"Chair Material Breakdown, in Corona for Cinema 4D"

Hello everybody, this is Nate from Team Chaos,
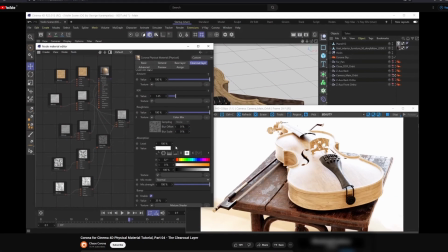(0:12)
and in this tutorial we're going to be doing a breakdown of this chair material that you see in front of you right now. Now, this tutorial has been somewhat surprisingly highly requested by a lot of you by expressing your wishes through YouTube comments, and we are listening, so we really wanted to do this tutorial for you folks. Now, as you'll see, there's really not a whole lot of science behind our setup here. It's just kind of a relatively basic setup. We're going to be dealing with a photo scanned asset here, but we will make some creative decisions as to how we actually set up our material here. It's still going to be sort of based on realism, but we also art directed things a little bit here. But enough of that, enough of the chitter chatter. Let's just dive deep into things, shall we?
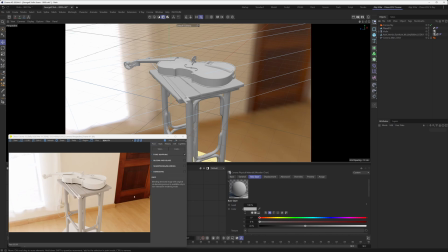(1:03)
Okay, so first up, let's take a look at how our scene is set up. So as you can see, we are in an interior, and the interior has been very meticulously modeled and textured.
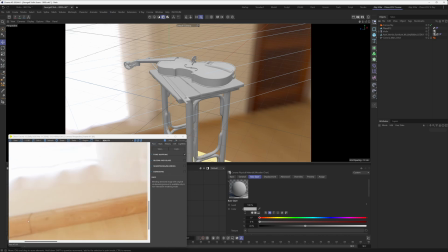(1:12)
We spent a lot of time modeling in all kinds of different details, and well, none of that is true.
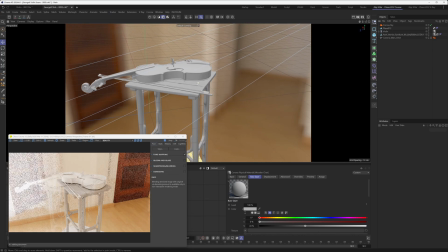(1:20)
Our entire scene is basically an HDRI.
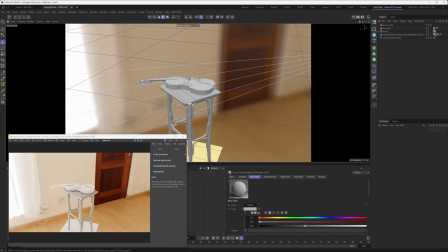(1:24)
Okay, the HDRI serves as our background, and it serves as the main and only lighting in our scene.
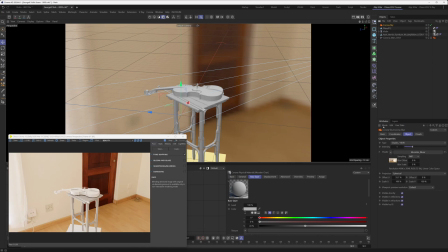(1:30)
There's no other lights in here. We haven't even used the dome projection mode here.
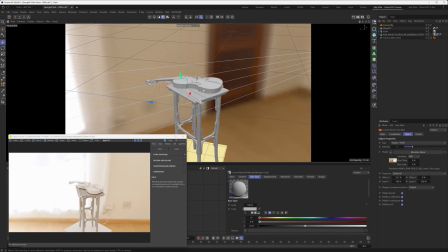(1:35)
We just went with the spherical one, and that's really it, right? This is what you see in the background when we jump into our camera.
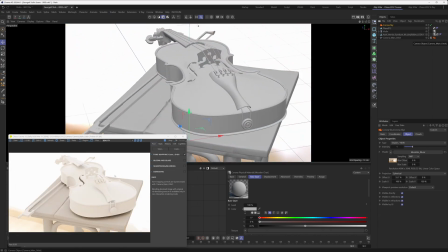(1:42)
You see the HDRI, and also the lighting comes from the HDRI as well. Now, we did position the camera just so you know, it kind of sells the effect that like we are in an actual interior, but that was very quick to set up. We just, you know, hunted for the sort of the appropriate angle, and you know, once we landed on it, we went with it.
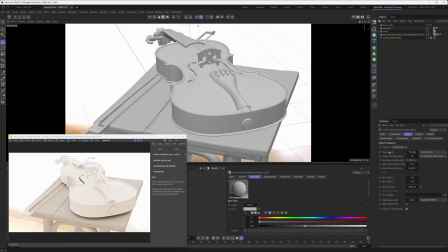(2:02)
For the camera itself, we do have a pretty high focal length just because we kind of figured that's going to look cool, and that's pretty much all that there is to the actual scene and the scene lighting. Okay, so that's kind of our entire environment, our entire scene, right? Real simple, but also really fast to render. And it kind of looks cool as well. Okay, so that's it for the scene. Let's move on to the material breakdown for our chair material.
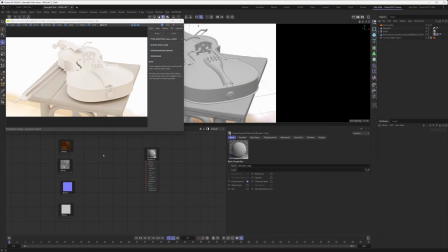(2:31)
Okay, so let's first start by talking about the texture assets that we have at our disposal. So first up, we have our diffuse slash base color texture here. We have our roughness texture, our normal map texture, and our displacement map texture.
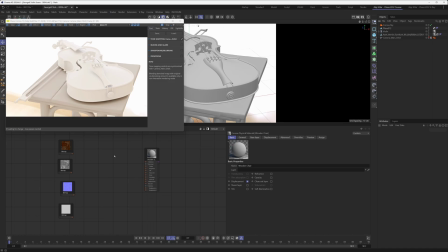(2:46)
So these are typically, well, say for the displacement map, these are your kind of, I guess, typical ingredients for creating cool looking realistic materials, right?
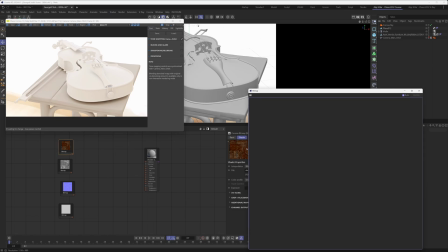(2:56)
Right. Now let's maybe open up the base color texture here. Just so we can kind of analyze how this asset was made.
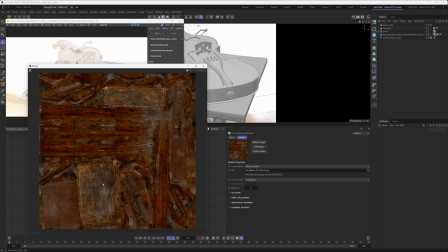(3:03)
And so as you can see, we're dealing with a photo scanned asset that's also been UVW unwrapped, right?
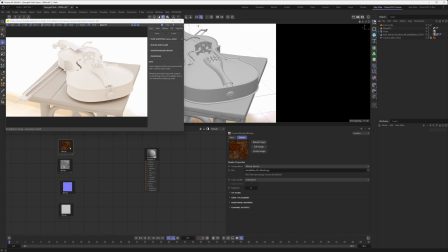(3:09)
So all we had to do in this case was just take this diffuse texture and just plug it into the base layers texture slot.
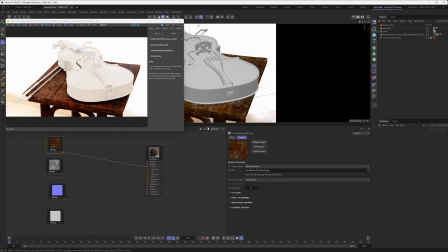(3:17)
And just like that, as you can see, it looks great. It maps perfectly to our chair, and that's pretty much all that there is to it. Now, at this point, we did tweak the setup just a little bit, and what we did was we added a Corona color correct shader.
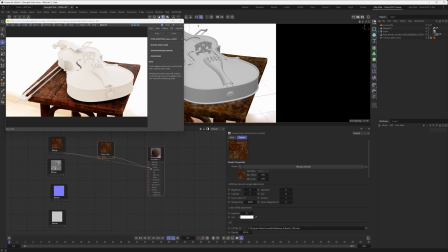(3:32)
Okay, so we added it in because we thought that, you know, this texture just looks a little bit too saturated based on, well, our artistic vision. So what we did with the color correct shader is we just went into it and we lowered the saturation for this particular texture, right?
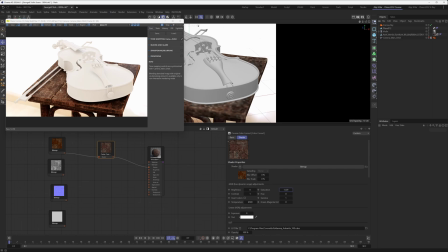(3:51)
And this looks a little bit more desaturated now, and we kind of prefer the look, so we just went with it, right? Right. Okay, so next up is the roughness map. So a roughness map is a data map, right?